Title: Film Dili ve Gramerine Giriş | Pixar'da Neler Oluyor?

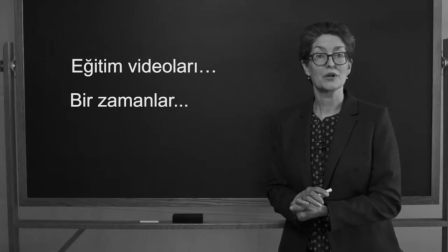0:04 Bugün dilin yapısı ve sistemi anlamına gelen gramerin ne olduğunu öğreneceğiz. İngilizce dilinin gramerinde birçok öge bulunur.
Bu cidden çok sıkıcı. Evet. Bu videonun film gramerini anlatması gerekmiyor mu? Evet, öyle. Acaba bu konuda bir şey yapabilir miyiz?
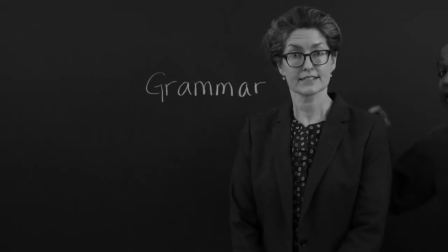0:23 Bu ögeleri bir araya getirerek düşüncelerimizi ifade ederiz. Çok özür dilerim ama baştan başlamamız gerekiyor.
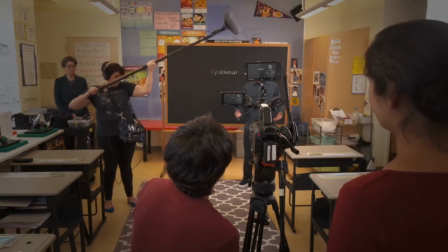0:29 Yazılı dil bilgisinde yani gramerdeki gibi film grameri de fikirlerimizi ortaya koyabilmek amacıyla çeşitli öğeleri bir araya getirmemizle oluşur. Ve aynen bir fikri ifade edebilmek için kelimeleri yan yana dizerek bir cümle kurduğumuz yazılı dil bilgisi gibi,
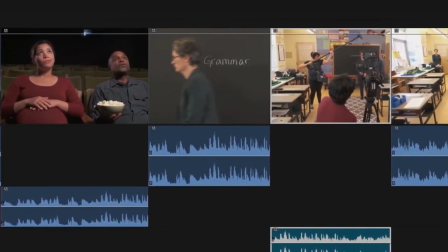0:41 film gramerinde de bir hikaye anlatabilmek için çekimleri ard arda dizerek sekansları oluştururuz. Film duygusal bir araç olduğu için biz de bu öğeleri kullanarak izleyiciye anlamı ve duyguyu geçirmeye çalışırız. Film gramerini kullanarak bu videoyu daha duygusal bir hale getirebileceğimize bahse girelim. Deneyelim mi?
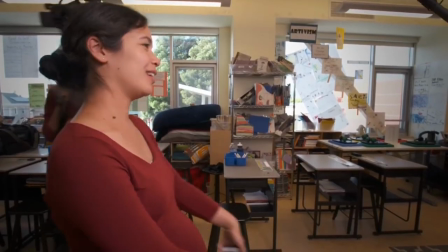0:56 Peki, şimdi farklı bir şey deneyeceğiz. Öncelikle kamera açısını ve kadrajı değiştirerek öğrencilerin bakış açısını aktarmaya çalışacağım.
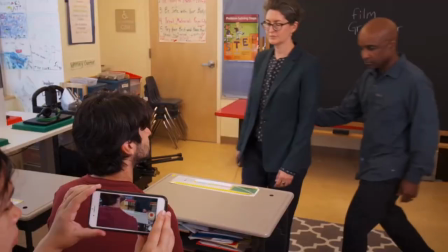1:04 Çekimleri de biraz değiştirelim ve öğretmenin öğrenciyle doğrudan etkileşim içinde olduğu bir sahne gösterelim.
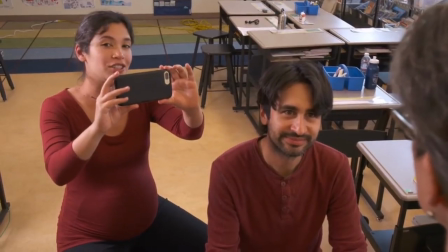1:10 Biraz da hareket ekleyelim ki kamera öğretmenin bakış açısını da gösterebilsin. Şimdi de düzenleme aşamasında her şeyin bir aradayken nasıl göründüğüne bakalım.
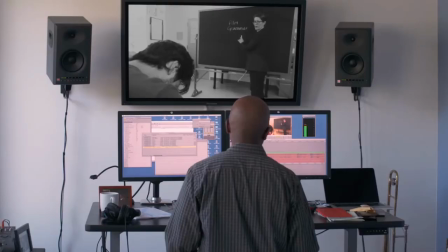1:18 Film grameri.
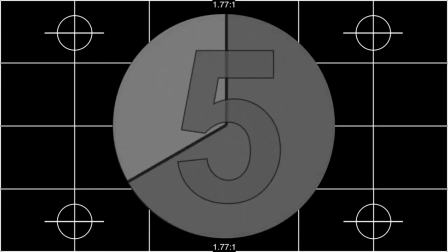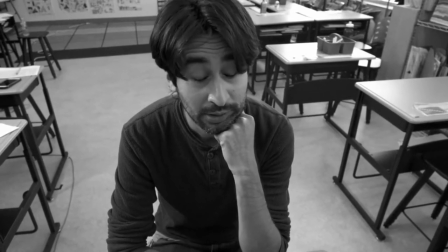1:27 Evet, gramer diyorduk. Bunlar hikayeyi anlatmak için kullandığımız kelimeler.
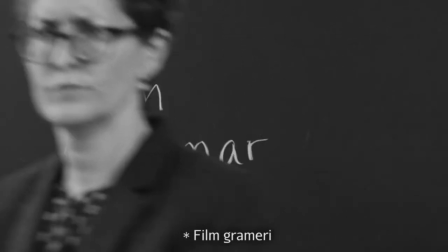1:32 Ve bu da film grameri. Affedersin ama anlattıklarım yeterince ilgini çekmiyor galiba. Evet, film grameri.
Vay, nasıl oldu da filmi bu kadar güzelleştirdiniz? Hemen göstereyim.
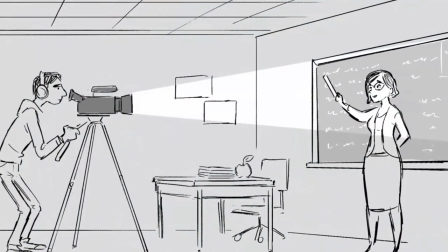1:48 Öncelikle kameranın lensinden gördüğümüz sahneyi ve baktığınız bakış açısını, yani kadrajı değiştirdik.
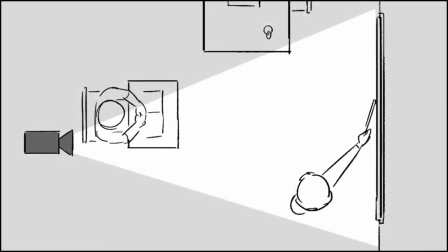1:54 Karakterlerin sınıfta durdukları konumları ve hareketin gerçekleştirdiği yeri, yani sahnelemeyi de değiştirdik.
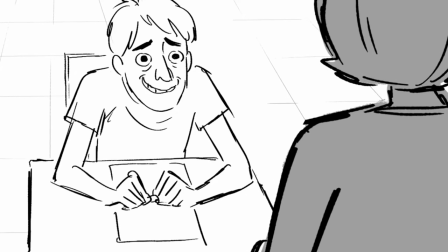1:59 Bu örnekte sahneleme, karakterler arasındaki dramayı güçlendiren bir faktör.
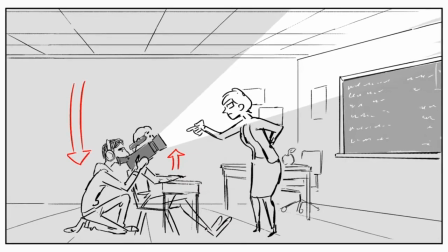2:03 Kameranın hareketi de, yani kameranın karakterlere ve aksiyona göre nasıl hareket ettiği de değiştirdiğimiz şeylerden biri.
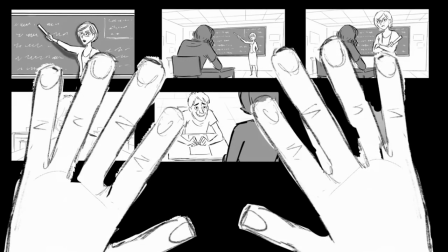2:09 Sonra da her şeyi düzenledik. Çekimleri sıraya dizip zamanlamayı ve geçişleri ayarladık. Sonra da müzik ve ses efektleri ekledik. Film grameri öğelerini anladıktan sonra bu bilgileri kendi hikayenize anlatmak için kullanabilirsiniz. Bunu Pixar'da nasıl yaptığımızı da gösterelim mi? Sınıfta geçen basit bir sahne bile yaptığımız tercihlere bağlı olarak bambaşka şekillerde görünebilir.
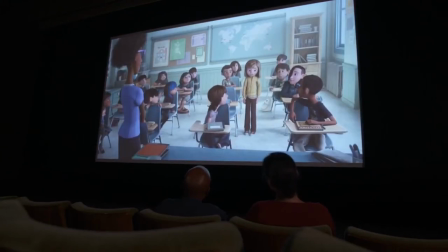2:28 Örneğin ters yüzdeki bu sahnenin kadrajını üst açıyla başlatarak, Riley'nin okulun ilk gününde ne kadar endişeli ve gergin olduğunu göstermeye çalıştık.
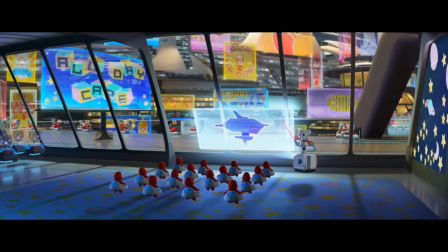2:38 Wall-E'deki bu örnekte ise sahneleme sayesinde sınıftaki ekran öğretmenden daha önemli görünüyor.
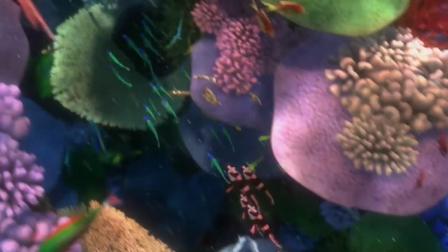2:45 Kayıp Balık Nemo'da bir ders örneği gösteren bu sahnede, dünyayı Nemo'nun gözünden yansıtabilmek için kamera hareketinden yararlandık.
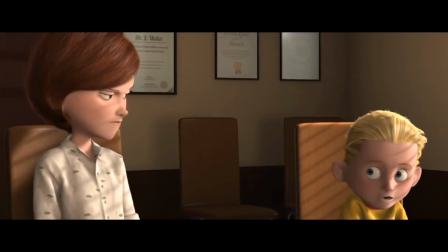2:51 Ve İnanılmaz Aile'nin bu sahnesinde ise sınıfı sahne içinde sahne şeklinde gösterdik.
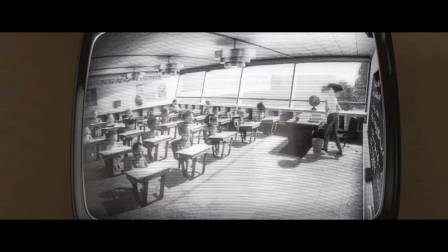2:56 Buradaki düzenleme, izleyicinin öğretmenin ruh halinden kuşkulanmasını sağlıyor.
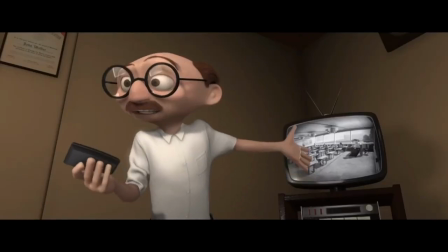3:00 Aynen, Helen'in ve müdürün göründüğü çekimler arasındaki geçiş öğretmenden bayağı kuşkulandıklarını gösteriyor. Bir örnekte Sevimli Canavarlar Üniversitesi'nde vardı. Rosie, sanırım bu kadar örnek yeter.
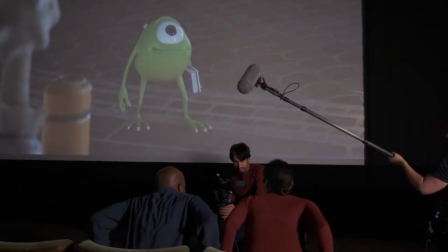3:10 Yoksa bu videonun sonu asla gelmeyecek, değil mi? İyi misin?
Evet, alt açıyla çekersem daha otoriter görüneceğinizi düşündüm. Aferin. Biri film grameri bilgilerini hemen kullanmaya başlamış.